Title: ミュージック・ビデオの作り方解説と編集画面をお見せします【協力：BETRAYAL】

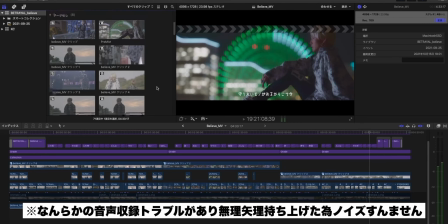32:39 あった方がいいと思いますそれ以外にこのロングとかミドル歌ってる中でも
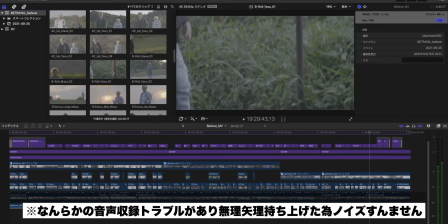32:44 Bロールで使えそうなところはガンガン使っていくしBロール用にいろいろ撮っていくしという感じ
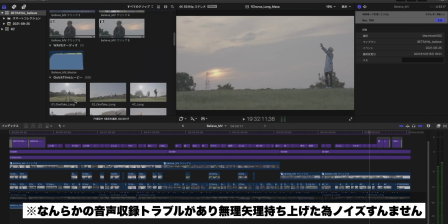32:52 ミュージックビデオの場合ってAロールがそもそもでやっぱりリップシーンそれがBロールっていう感じになるので今回これ僕結構やる手法なんですけどBロールでストーリーを作ってAロールは本当にプロモーション的な意味合い
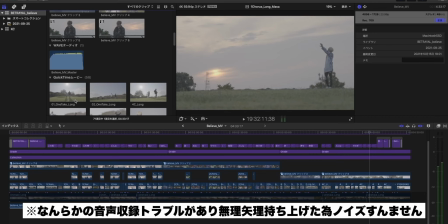33:10 この人がこういう風に歌ってるんだよっていうプロモーションの側面を付け加えていくっていう作り方を結構していきます
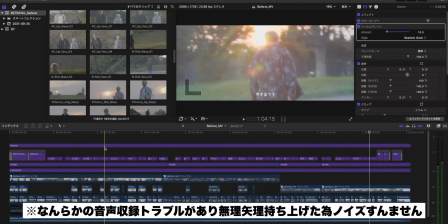33:18 そうですねあとはロップじゃねえようなロングミドルアップで撮るっていうのもそうなんですけど
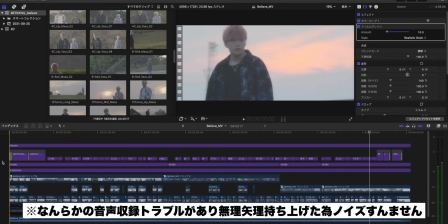33:28 なんかこうこの作品この楽曲自体が結構その苦悩していたり葛藤していたりそれでも希望に向かっていく様子心が過去に引っ張られたりそれでも未来へ行きたい明るい未来を目指したいっていうような
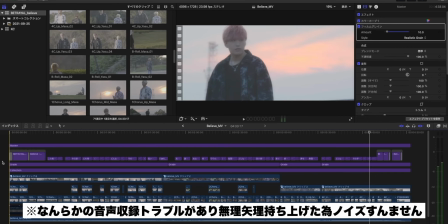33:49 すごく心の中での動きっていうのが非常に大きい楽曲だと個人的に感じたのでやっぱり手持ちのちょっとブレがある絵の方が
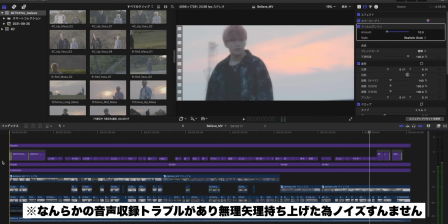34:04 その心の揺れ動きみたいなものがより表せやすいんじゃないかなと思って
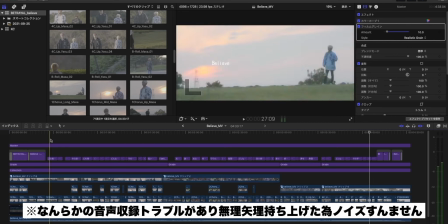34:16 そういう形にしてみました各シーンも結構その
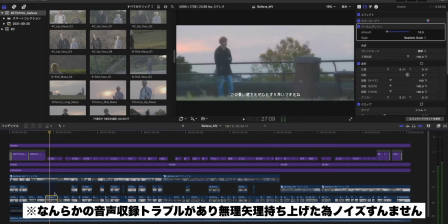34:21 このシーンヤスさんのこのシーンってのは基本的に下手にいて
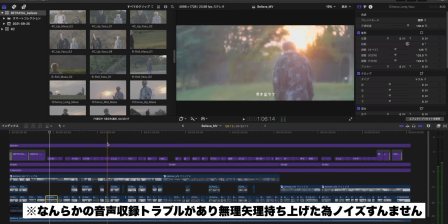34:26 目線は神手なんですけどこのマサさんのシーンは
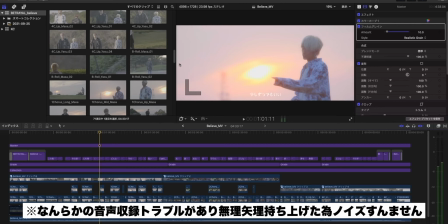34:34 神手にいて下手に目が向いてるっていう感じ
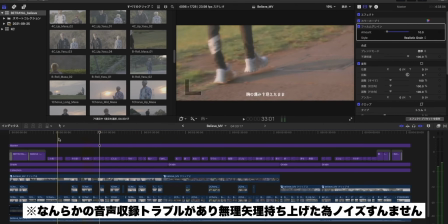34:41 なのでそれぞれヤスさんがこういうカットで撮ってるから
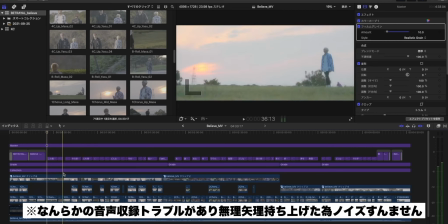34:48 この人がすごく未来に向けて先進的であってすごくマサさんがネガティブだっていうことを
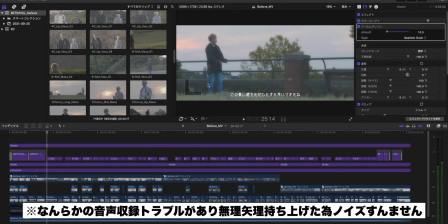34:56 表現したかったわけではなく人それぞれ神手に向けてね
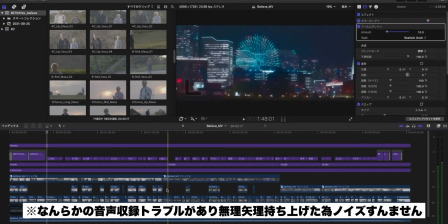35:05 前向きにいる人もいれば
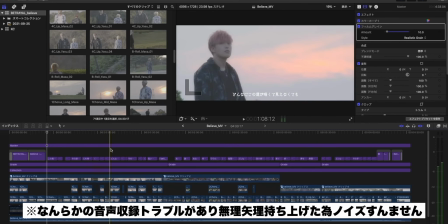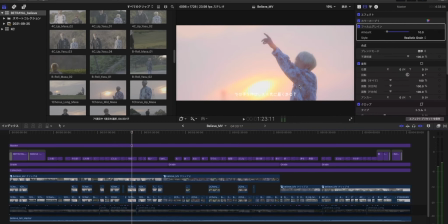35:12 どうしても太陽の光に照らされていたとしても希望を持っていても後ろ向きになってしまう下手に目線を向けているわけですから未来に背を向けているわけなので
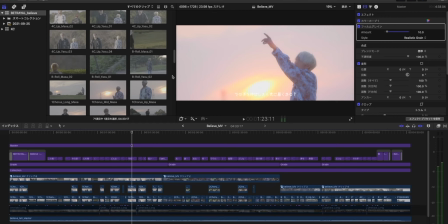35:26 基本的に画面の進行方向って左から右なんですね下手から上手っていう流れがどうしてもあるのでこの未来っていうものに対してこっち過去っていうものがあってやっぱりどうしても未来に背を向けて過去を見てしまう瞬間もあるよねっていうのを
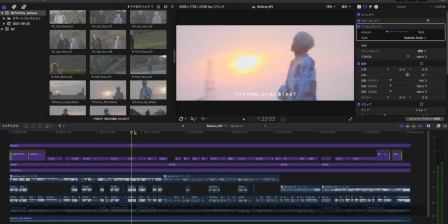35:44 それぞれのキャラクター付けとしてではなくて
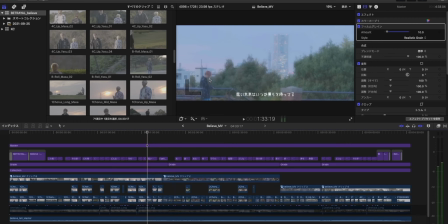35:47 人はみんなそういう側面を持ってるよねっていうここなんかはさっきまでヤスさんずっと下手から神手に目線を置いてたんですけど神手にねより神手に近いところに大きなビルそれから大きな木っていうのがそびえ立つと
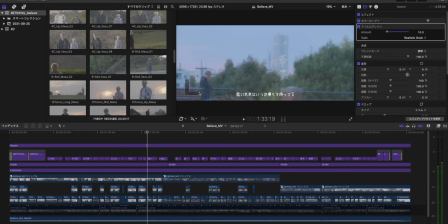36:08 いう意味合いすごくちっぽけな存在であるというですねその社会全体にですねそれから自然にですね自分より大きな強大な
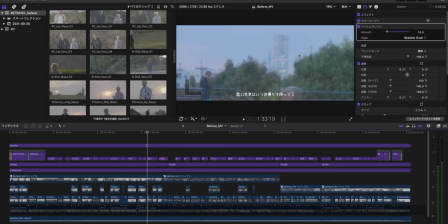36:22 力が存在しているとそれに立ち向かっていかなきゃならないでもそれに打ち勝つことを信じてるんじゃないのかな僕らはっていうようなことがこういうところで表せたらよかったなっていう
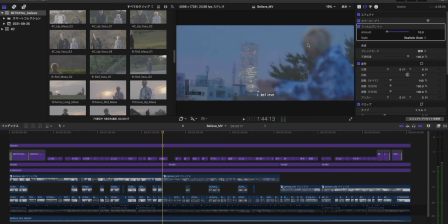36:44 ここもそうですねここはヤスさんは神手に置いてるんですが
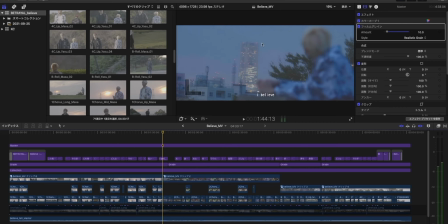36:49 より画面的には下手にある大きなビルですけれどもこれランドマークタワーなんですけれどもそれを眺めるということは未来を遠い未来を明るい光を何か見ているんではないのかなと
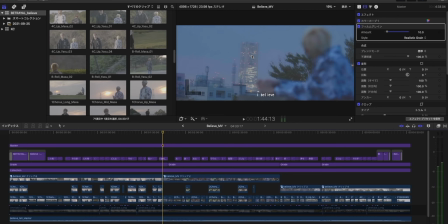37:05 思ったりしてるんじゃないかなっていうことですね
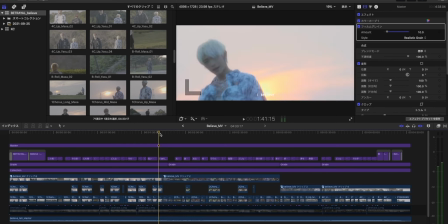37:09 あとここで共通項としてランドマークタワーが出てくる意味合いっていうところも
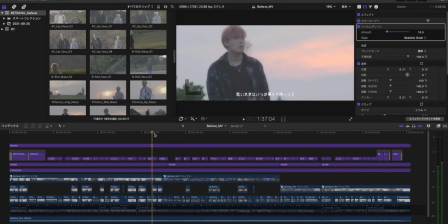37:14 僕は解説したいなと思ってるんですけどもこれ僕が勝手にやってることなんで
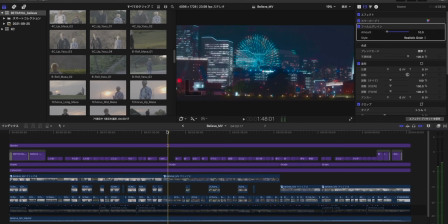37:20 やっぱりビトレイというユニットは2人組のユニットでして支え合いながら活動をしていってるわけですよこのBelieveという楽曲もやっぱり自分一人でできることには限界があって
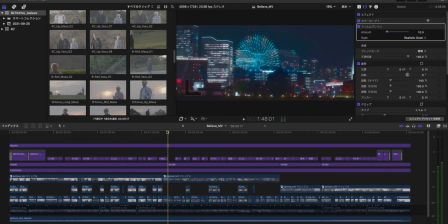37:34 誰かと支え合いながら何かを信じて突き進んでいくっていうねちょっとあのすごく安っぽい言葉でしかちょっとお話ができるんですけど
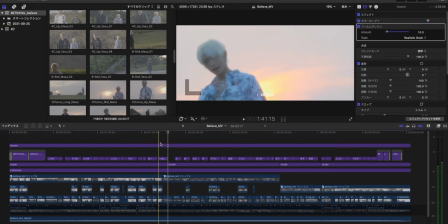37:48 そういうところでねやっていけばいいなと思ったのでこの共通項横浜ランドマークタワーという共通項を出すことで
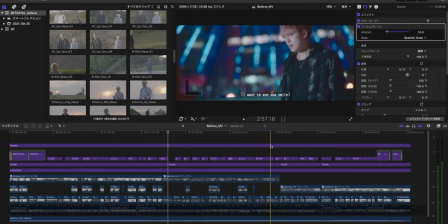37:58 最終的に2人がこの港未来で出会うんですね出会うというかすれ違うシーンがあるんですけどそれは2人がこのランドマークタワーを目指すからなんですね特にそういう説明がなかなか難しくはあるんですけど
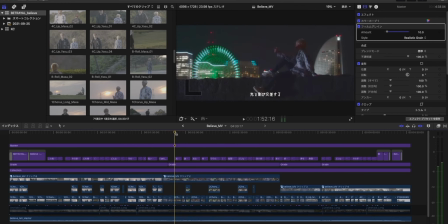38:14 ドラマではないのでっていうそういうことでもし興味がある方は現地に行くなり地図を見るなりしてもらえたらいいなと思うんですけど
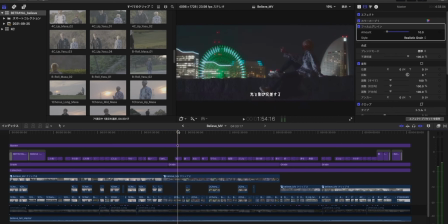38:30 あのこのここはね今このマサさんが撮っているところは象の花パークっていうところですね象の花パークの象の花の先っぽのところなんですけど
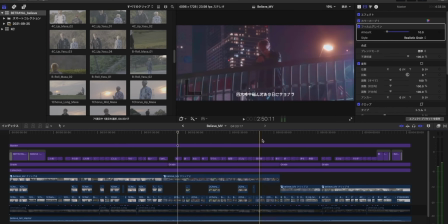38:43 でこのマサさんがヤスさんが歌っている場所どこがいいかなここがいいかここは進行サークルウォークっていうところなんですよ
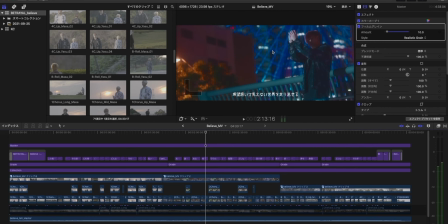39:00 でこここれがねコスモワールドの大きな観覧車コスモクロック21なんですけどヤスさんの方が近い位置にいますよねマサさんの方がすごく遠い位置にいるんですよ
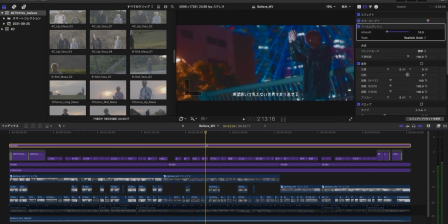39:13 だから全く真反対のところからお互い合流する手筈になってるんです
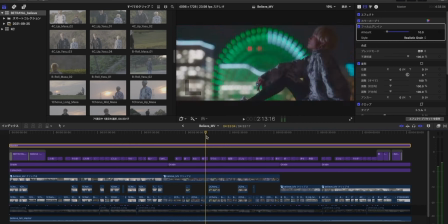39:21 この中では
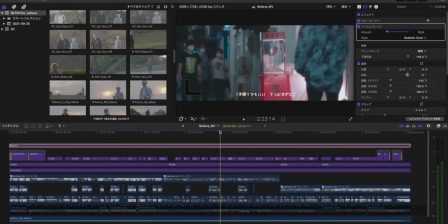39:25 なのでこのゾウの花パークで歌ってるヤスさんここもねゾウノハナパークの近くなんですけど
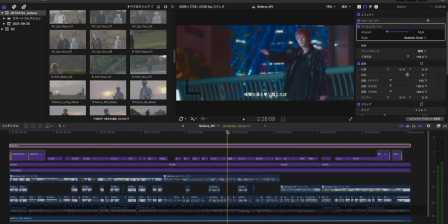39:32 ここは進行サークルウォークというですねワールドポーターズと赤レンガ倉庫の間にある輪っかになっている歩道橋があるんですけどそこですねで
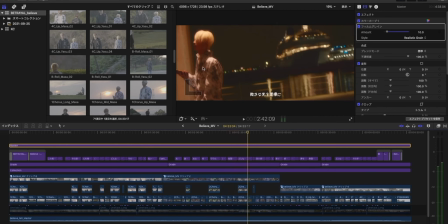39:48 ちょっとずつね歩を進めていくわけですよこれは進行プロムナードっていう歩道橋があるんですけどその歩道橋の下をねマサさんは歩いていくわけですよで一方ヤスさんはですねこの進行サークルウォークでうなだれておりまして
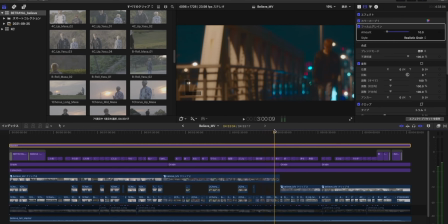40:10 でここはですね赤レンガ倉庫から象の花パークに移ってくるところの橋です
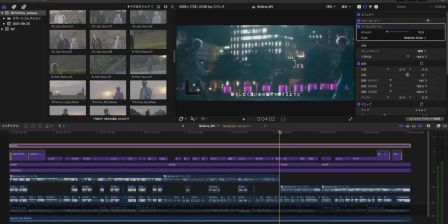40:18 はいで気づいたら象の花パークですれ違うわけですねこうやってここですよここですでデーメロで一緒に歌ってもらうということですね
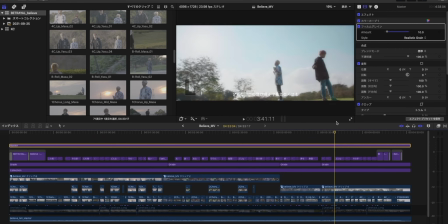40:38 最後は大きな公演で二人で開けた未来っていうものをこの広大な自然とそれから空とこのジンバルで見せることができたらいいなっていう
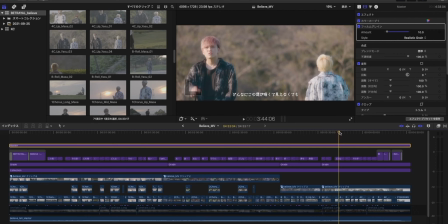40:52 でこれはね背中合わせで歌ってもらってるんですよ